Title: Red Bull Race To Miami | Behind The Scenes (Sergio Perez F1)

And you can see the camera camera there. Hi guys, thanks for joining this video and as you can hear with this gorgeous accent, I'm French, obviously.
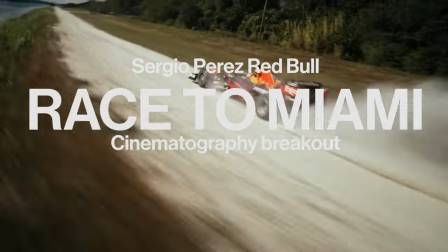0:10 So here we go. Let's put the video on the timeline. What I will do is to mute the sound because you know sound we'll do in first.
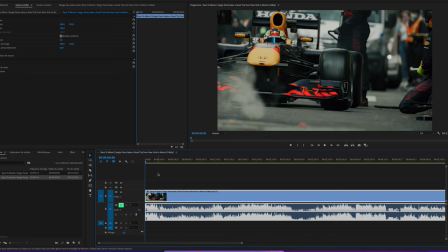0:19 Here I prefer to show you footage. It's better to explain.
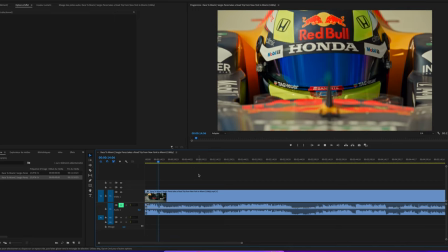0:24 The whole video is during 11 minutes. so when you do a 14 seconds or something like that teaser,
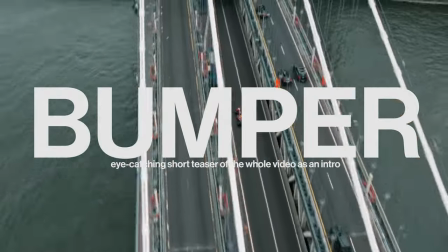0:32 it's called a bumper and it catches the eye what is going to happen, you know. There is a lot of easy tricks you can do. So I will just passing by the blah-blah thing because it's quite easy with the stock footage, I think so.
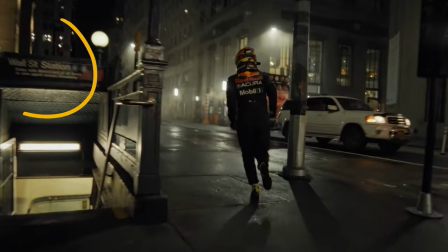0:50 In the street, you can see the Wall Street Station. I love that type of shot. hand led, moody, guys, just use promise filters or as you can see the white lights are a bit diffused on the smoke.
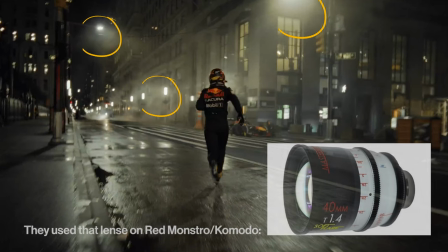1:05 I love this effect. It's not too much, not too vintage. That's why I think it's a vintage lens and then boom,
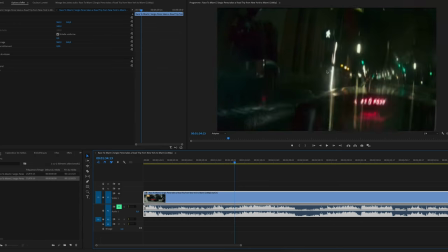1:12 you have a GoPro POV shot of the helmet and I love this
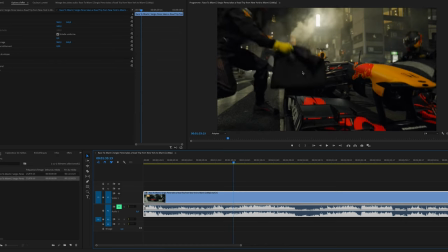1:16 type of position because you have your eye on the tire protection.
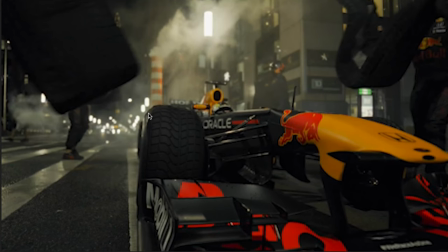1:22 So you have you are in the center of the image, a bit on the left, and then just after, you have the Red Bull racing tag and just the helmet crossing from the top to the down. It's a good transition, easy to do, and always impressive to watch. So then you have the pilot and the helicopter discussing. I think it's post-produced,
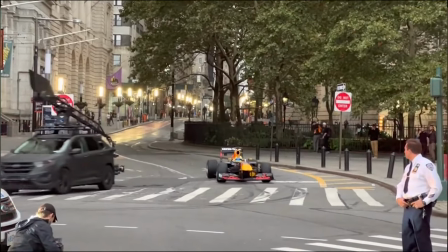1:49 this type of flight is very complicated to do this in and just after,
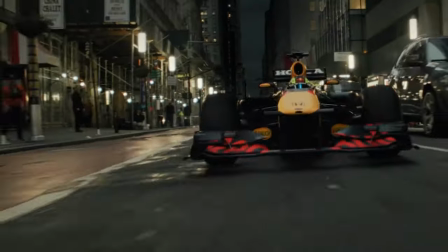1:55 we will see the car going fast in the street. In this film, you have a lot of out of focus things and it reminds me a lot Jim Canna style.
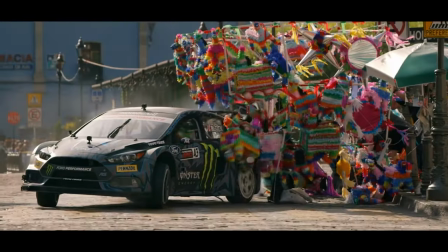2:12 Hello and shout out to Brian, the director of...
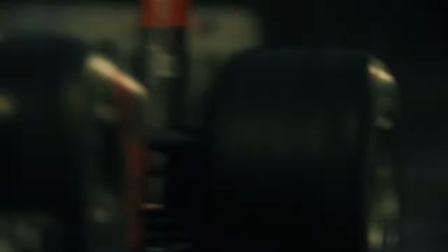2:16 It's quite interesting sometimes to have a frame in a frame or to keep the attention on small details,
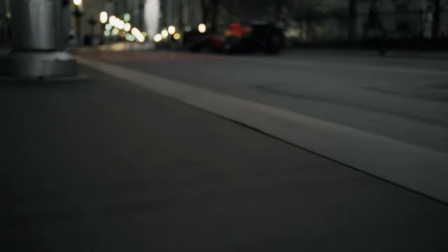2:23 for example, the sidewalk over there, blurry and with sound effects.
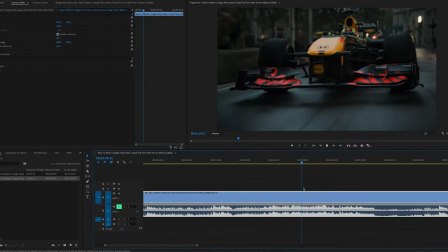2:28 So yeah, you have an ellipse and the sun is rising and just here I think it's a crash zoom or even if it's in post, it's well done because it's a linear one. You know, we can try a bit on Premiere, on the size,
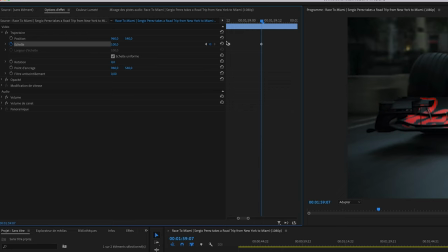2:45 in French it's called échelle, panel, you have two types of transition, you know. You can do a linear curve or a Bézier curve and the Bézier one is getting you the,
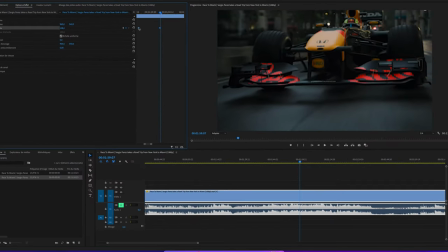3:01 not the real result, it's too perfect, you know, because the curves are doing that way, a wave, it's smooth.
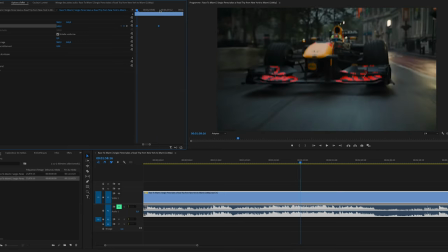3:15 But the linear one is from 50mm to boom, 80mm without any smooth.
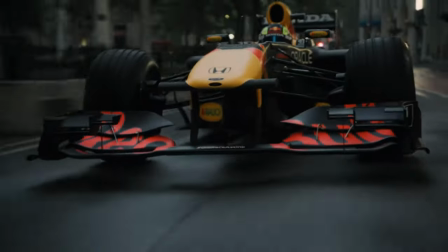3:23 So that's why I'm not sure if it's in post or in real.
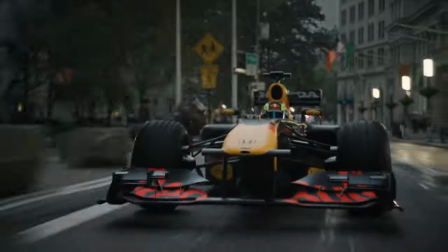3:29 But anyway,
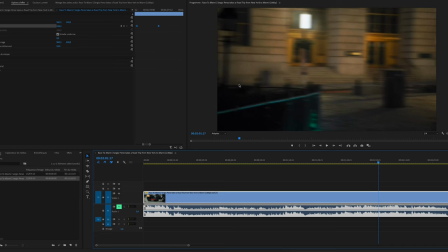3:31 Obviously, the car is going just on the perfect frame just right now and because on set
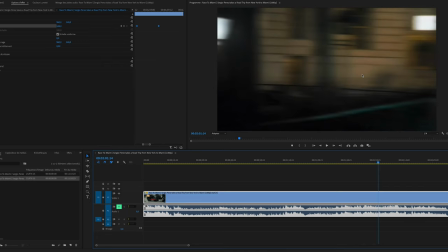3:39 I think it's very complicated for the operator to do that and just stop and then the car passing.
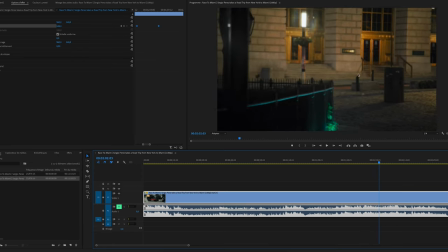3:47 I think this shot is in one take and then cut another take.
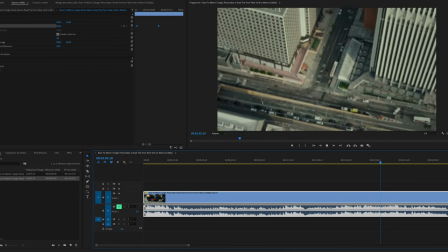3:53 It's a very easy trick but you You can do this in your own video and then an ellipse and you are in the morning.